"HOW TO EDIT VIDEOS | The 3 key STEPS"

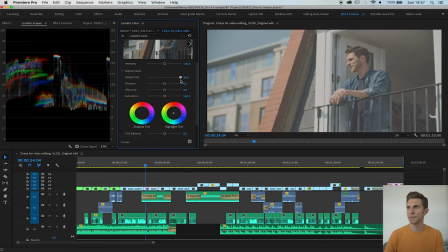12:17 And as you can see, the blacks kind of disappear and it gives you that kind of faded effects, which I like for this video.
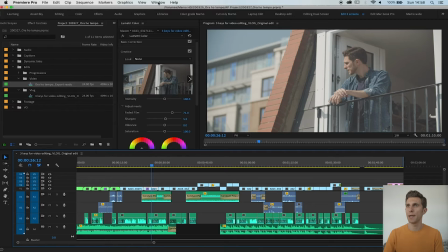12:24 So that's one of my clips. To match the others, I open my reference monitor, which is here again in window. If you go down to reference monitor and then it will pop up and I drag it there.
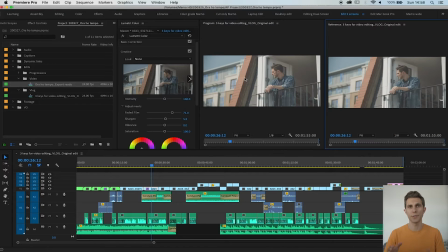12:40 Here we go. Now you have two monitors. One is your reference monitor and one is your program monitor. So the program monitor will play your timeline, whatever I have on your timeline. In the reference monitor, you can actually choose the frame you want to freeze on, which is that.
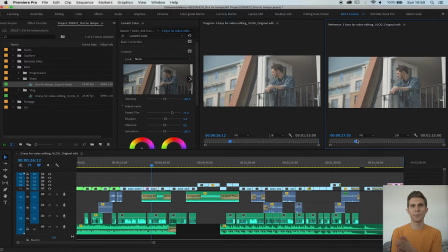12:56 And now we want to match these colors and temperature and whatever in all the other clips. So what I do, I scroll through the timeline, look for another clip that could be this. And now again, I play with the values here in the lumetri color tab and I try to match it.
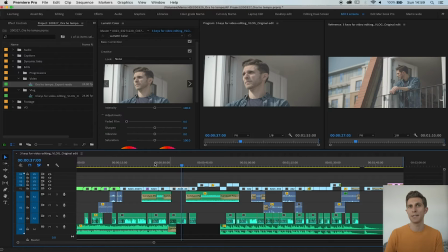13:16 It's actually very similar already. What you can do also, you can copy and paste this lumetri color and paste it onto another clip. So that's what we're trying to do and see if it matches, which is literally the next clip. So to copy the clips, you can do Command or Apple C
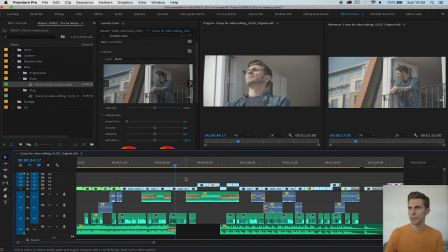13:36 and then go on your the clip you want to paste it onto, and you can right click, paste attributes, and only tick the lumetri color.
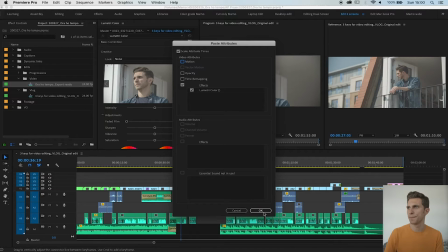13:48 So it will only paste basically the lumetri color. And you press OK, and here you have it.
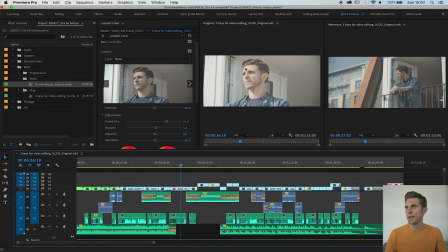13:55 So you copied basically the values. It's a bit too bright, I think. So what I'm gonna do now, I just bring the exposure down just on this clip.
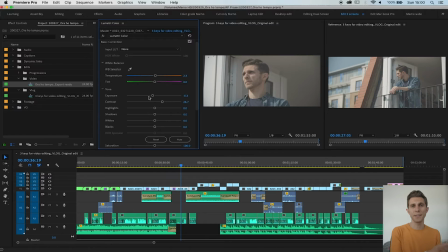14:07 And now it kind of matches. So basically that's what you do throughout your timeline. Let's say we're done with our white balance and temperature, so everything matches. What I do now is I create an adjustment layer to put on top of everything, on all the clips on the timeline.
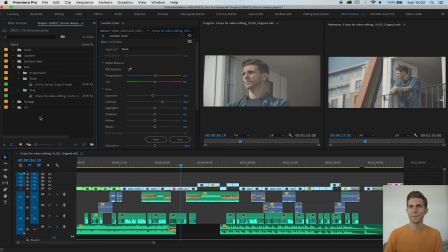14:26 So you want to have actually your project tab selected right there, go on File, New, and then Adjustment Layer. And it will create this layer right there that you can put in,
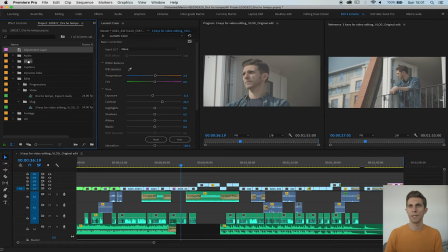14:42 create a new folder, maybe Effects, putting in there, and you just drag it on your timeline.
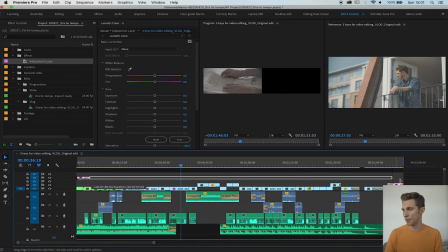14:49 You want to extend it all over the clips. And now here you can add
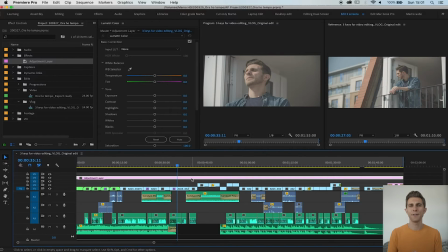14:56 extra layers of effects to give me that kind of melancholy and sadness, if you want, and being alone mood. So I think the blue is the right color. And what I do now, I go here in my Lumetri color, go in creative and choose a template.
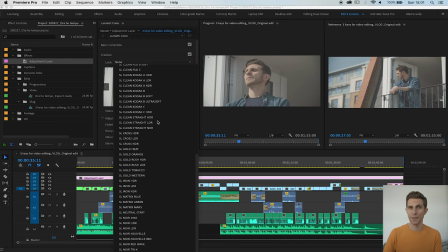15:15 And there's one, I think it's called Blue Steel, like Zoolander. So if we go to Blue Steel, look at my face, that's a Blue Steel for sure. Blue Steel, there it is.
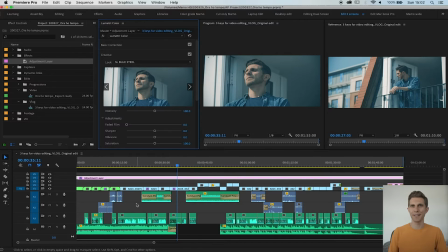15:30 Here we go. Ah, look at that. That is really nice. I really like it.
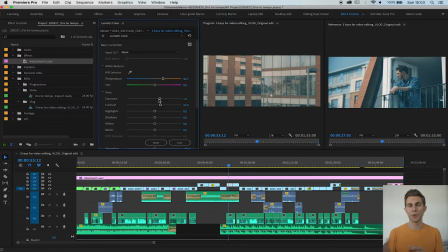15:36 The last thing I want to do in terms of color grading is adding a vignette. So again, I keep this adjustment layer and go on your Lumetri color, and at the bottom you will find a vignette tab.
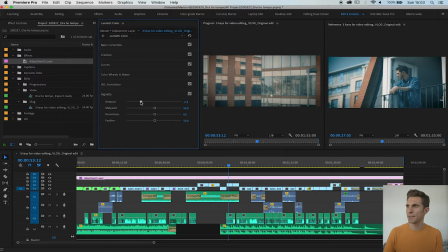15:47 Oh, how lucky. So what I do is I just add some vignetting like that, a bit of feathers so it's not very neat. And what the vignette does to me in this video, it isolates the character a bit more and it makes you focus on the character and whatever he's thinking and blah blah blah.
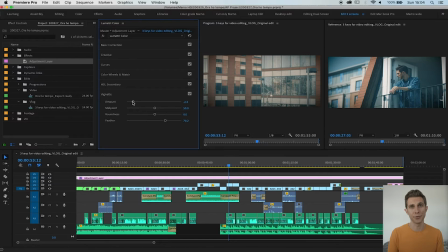16:06 So I think it really helps to tell the story a bit more. Well done, guys.
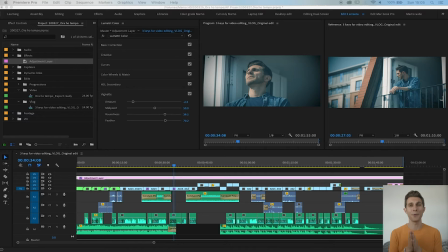16:11 I hope you followed. So that was the color grade. Now we have one more step, and it's the sound design and the audio mix.
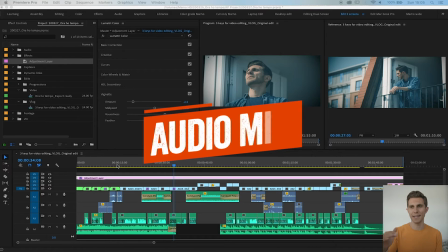16:18 As we said before, I've already found a track and I added some effects right in the timeline.